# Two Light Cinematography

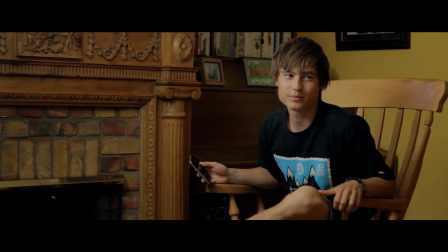247s
So this works nicely because it means we can kind of get 2 lights in one. And then I added a second light. In this case it was an LED with plenty of diffusion, as well as some black wrap on the top so that it didn't spill into the whole scene.
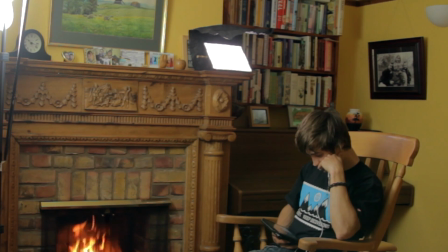258s
It would just light up the side of their face, which is on camera left, to give you a nice contrast between each side of the face. But the nice thing about
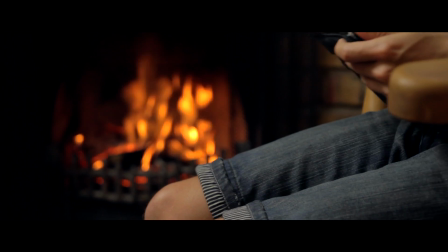266s
setting up the lights for the wider shot is that we can then move the camera a lot closer to get our second
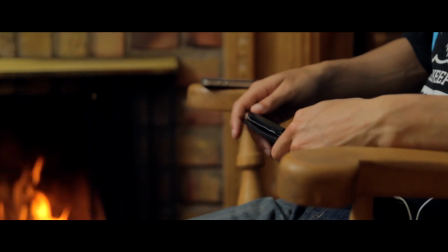271s
shot, and that way we have 2 shots without changing the lighting at all.
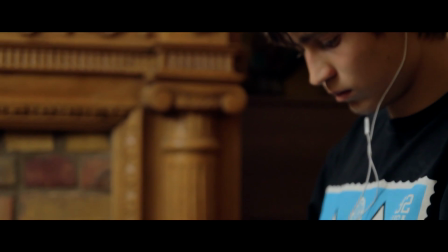So another quick example would be this shot of a glass of wine.
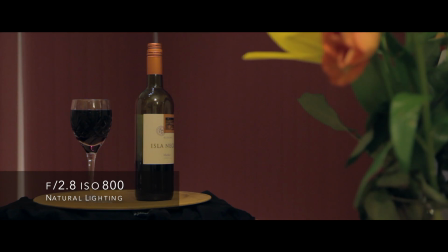286s
Now in this case we have some strange reflections going on because of the natural lighting, and there's not really anything to separate the foreground from the background. So let's drop the ISO back down to 160 and stop down to f4.5,
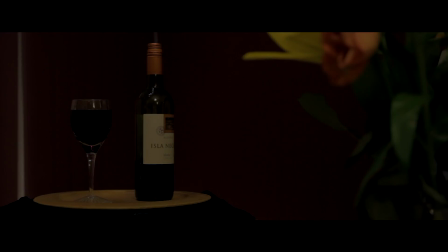299s
and then we can start with a totally dark room, which gives us a lot more control over where the light falls.
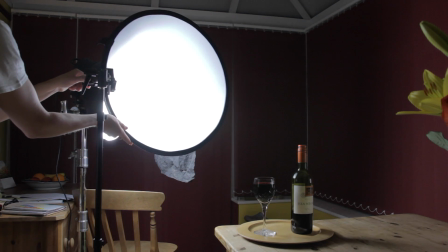304s
So this was a very simple setup with a very soft, large light source.
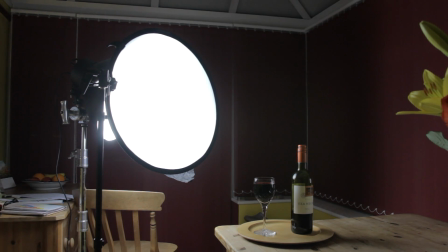308s
In this case it was the fluorescent light, and this would reflect off around the edges of the bottle,
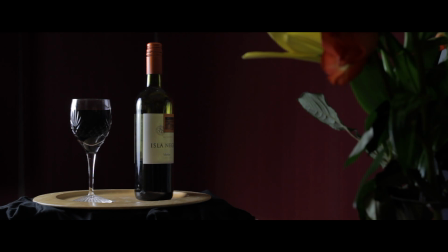313s
and in this case the black wrap was really helpful because it allowed us to stop the light from hitting the background,
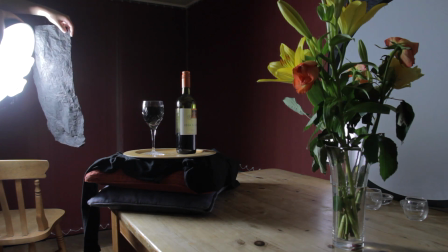319s
which gives us a nice contrast between the subject and the foreground. And the second light was there to provide a reflection on the other side of the glass in the bottle, and for this we just used another LED,
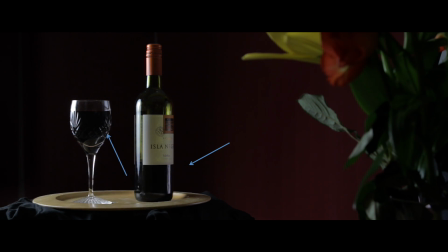328s
and I actually put a napkin over the LED just so that we wouldn't get those strange reflections from each individual bulb.
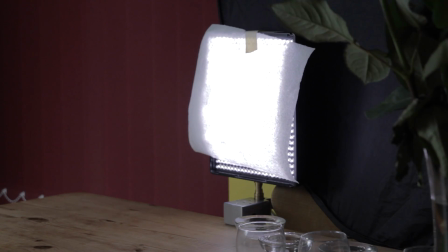335s
So that was pretty simple really, but it did take a while to stop all that light from hitting the background. You have to be careful about how you place stuff, getting as close as possible without it being in the frame.
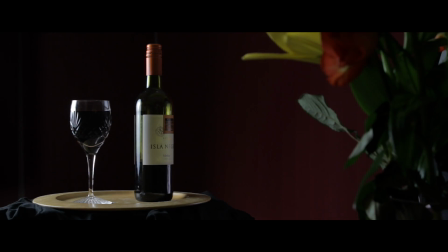345s
So that shot works pretty well, but it also works on a white background, so you could use the same lighting and just rig up a nice white background behind it.
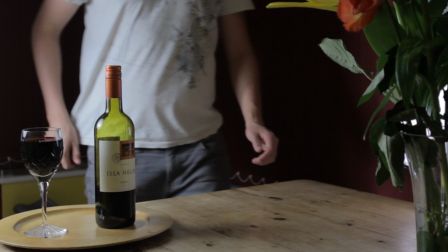354s
As you can see from, if I pause it on the frame with my shirt in it, you can see that it does also work pretty nicely on a white background. So that's it for this week, but if you're interested in any of those products that I used throughout the video in all the different lighting setups, then if you head over to the blog post, you'll be able to find links to all the different products I used in this video.
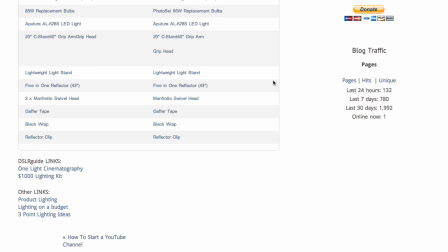374s
And also I'll have linked on there some other people's lighting videos which I found really helpful, so that's probably worth checking out. But yeah, that's it. Here's my Twitter, and I'll see you next time.